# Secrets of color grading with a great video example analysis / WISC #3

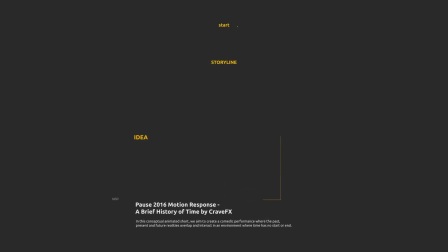0s
Hi everyone, I'm Tony from Russia. I continue to search for your best videos and share the secrets of their creation.
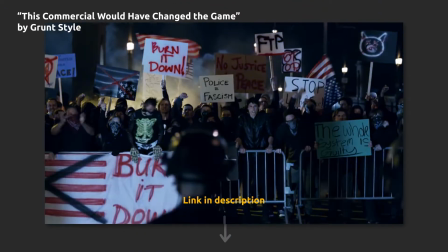6s
Today we will analyze this commercial would have changed the game by Grand Style and at the second part of the
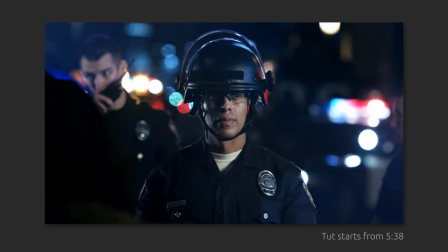12s
video I will share with you how to match colors between two different layers using Excel and After Effects.
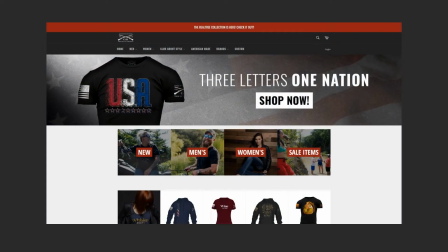18s
A great color grading tip. Let's start. Grand Style is a stolen US of different military orientation staff.
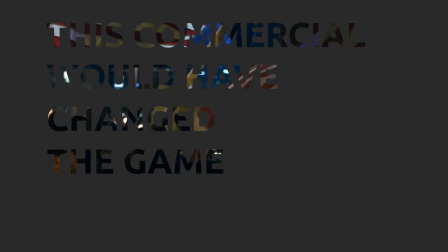25s
This commercial would have changed the game, that's what they say.
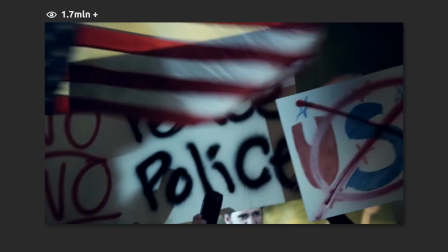28s
More than 1.7 million views for November 2018, 51,000 likes and 6,000 comments.
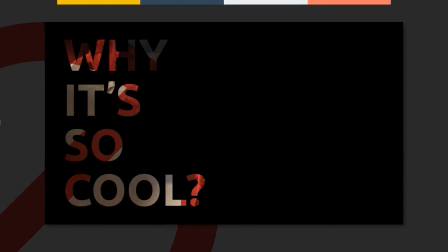36s
Why it's so cool? Two things, forbidden factor and cause. The video draws a line between patriotism and protests against the current system.
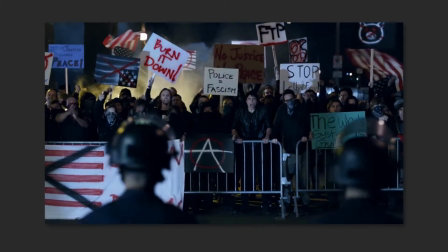45s
This line is always very thin, and because of high moral risks, it was decided not to run it on TVs.
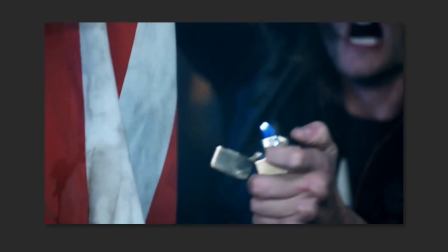52s
This decision added popularity to this video. Main character is an officer from LA police department holding back protests.
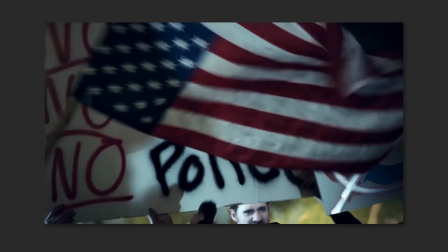59s
The national flag is visible in almost every frame. Here it is used as a symbol of patriotism.
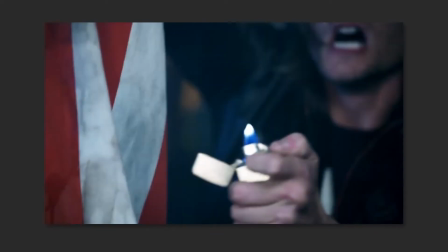65s
Erson of that symbol causes flashbacks and we understand that the police officer is standing here not because he was ordered.
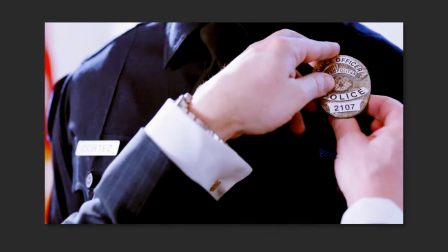72s
He protects what he believes in. The first flashback takes us to the time of graduation from the academy. me.
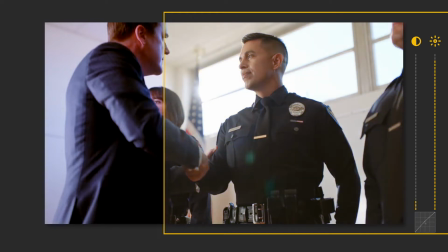79s
Dropped contrast, increased brightness, undisturbed cold blue tones make it clear that this is warm memory,
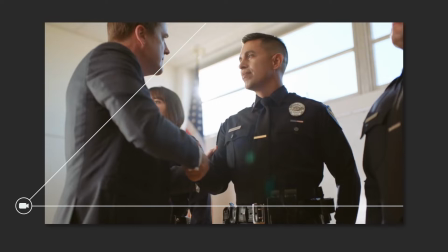87s
and the shooting from down-up angle from the waist lever elevates the character, giving pride of that moment,
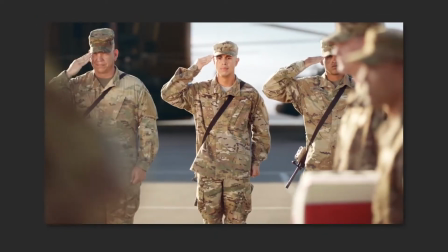94s
all against the flag, as it should be. The next flashback from an army company where Cortez accompanies his comrade on his last journey.
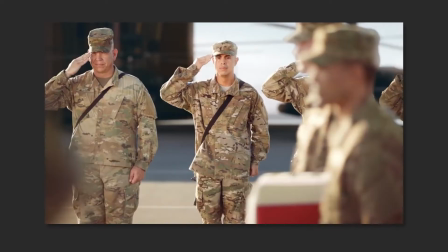103s
Instant association at the subconscious lever – Iraq.
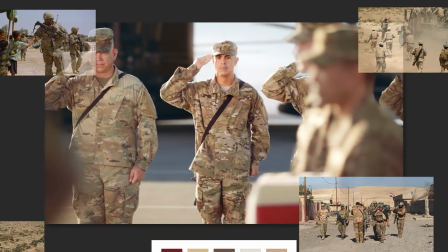106s
This association is caused by a skillfully used color scheme, sand shades, sunny day,
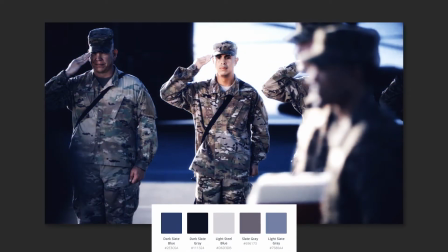113s
replaced colors and there are no specific associations about the location. The coffin is covered with the flag, as it should be.
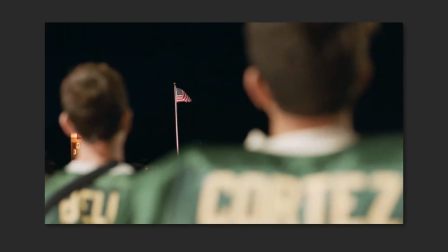121s
The third flashback takes us further into the past, where the young Cortes is an American football player, focused on the eyes.
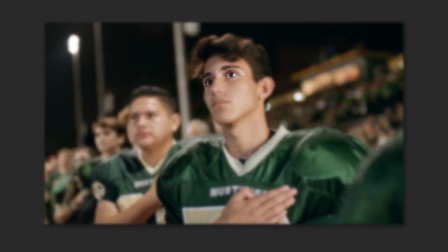129s
Every parent would want his son to look at him the way Cortes looked at the American flag with the hand on heart
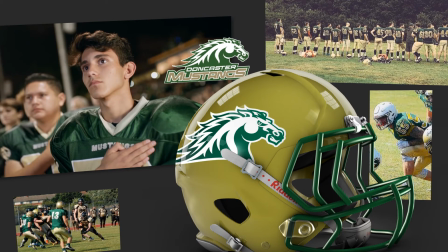135s
in the uniform of mustangs similar to Doncaster mustangs american football uniform representing Doncaster.
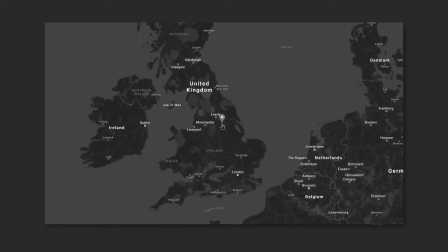141s
Wait a minute, Doncaster mustangs from Doncaster? An american flag? Well...
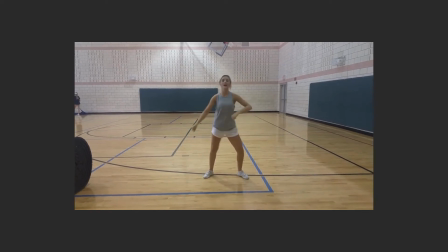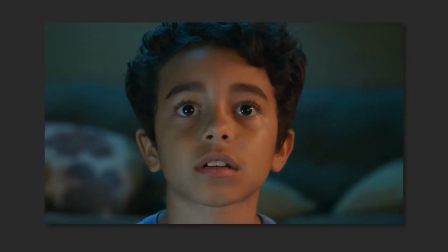153s
The last flashback. The little Cortez is watching tv, shoot from the back.
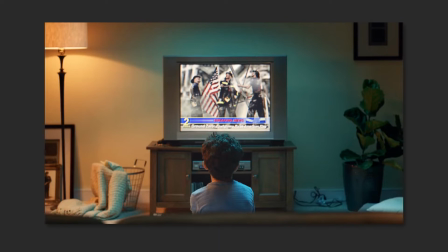158s
The scene lasts only a second and a half, but every american will understand what it is about.
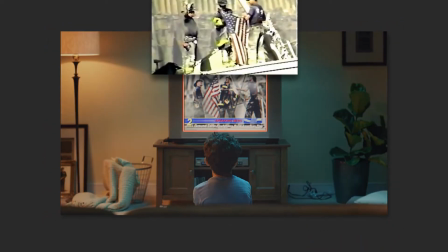163s
In the post-processing a fragment has been added to the TV screen where three firefighters from Fire Department of New York raising the flag.
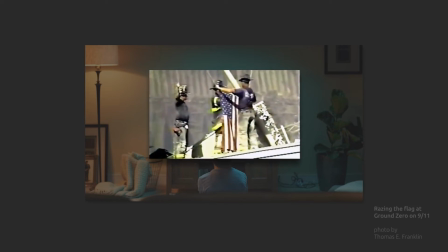171s
Raising the flag at Ground Zero on 9-11, a forum made by Thomas Franklin, will become a kind of symbol that time.
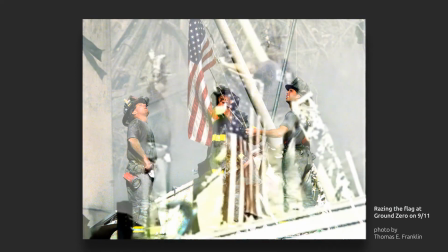178s
Later this flag was lost, then that on 99% flag was found.
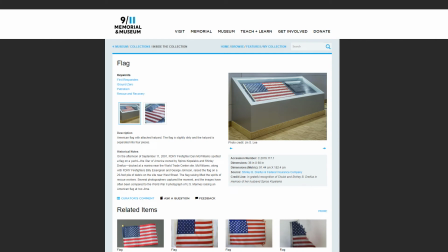183s
Today anyone can visit 9-11 Memorial and Museum and take a look at it for only $24 entrance ticket.
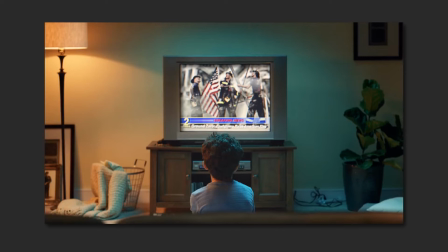190s
There could be added a more famous scene of the beginning of the tragedy, where planes fly into the towers, but this would give a feeling of hopelessness and anger. On the contrary, raising the flag at ground zero is the symbol of unbroken will.
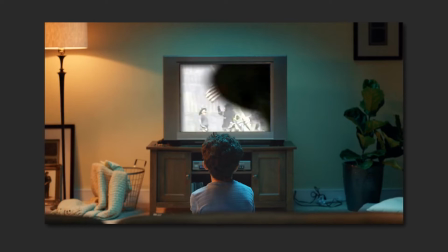204s
Very patriotic moment, really good job. And I like the colors in this scene.
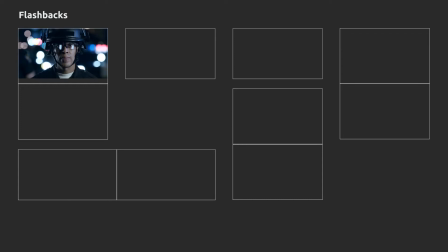210s
Notice how four flashbacks are built, from our time point zero to the past through flash.
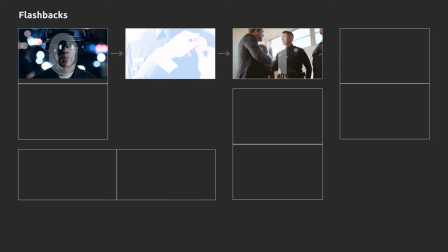217s
From the phase side of flashback 1 to the phase side of flashback 2.
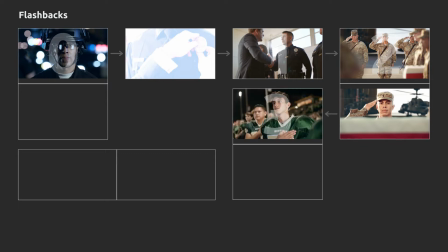223s
Phase side 2 to phase side 3. Back side 3, back side 4.
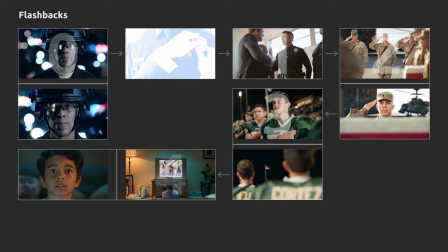229s
Phase side with the portrait 4 take us back to the present phase side with the portrait 0.
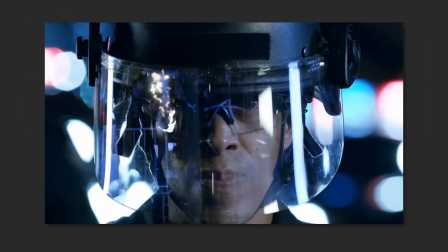236s
The circle is closed, visor is down. There is a mistake in post-processing, reflection.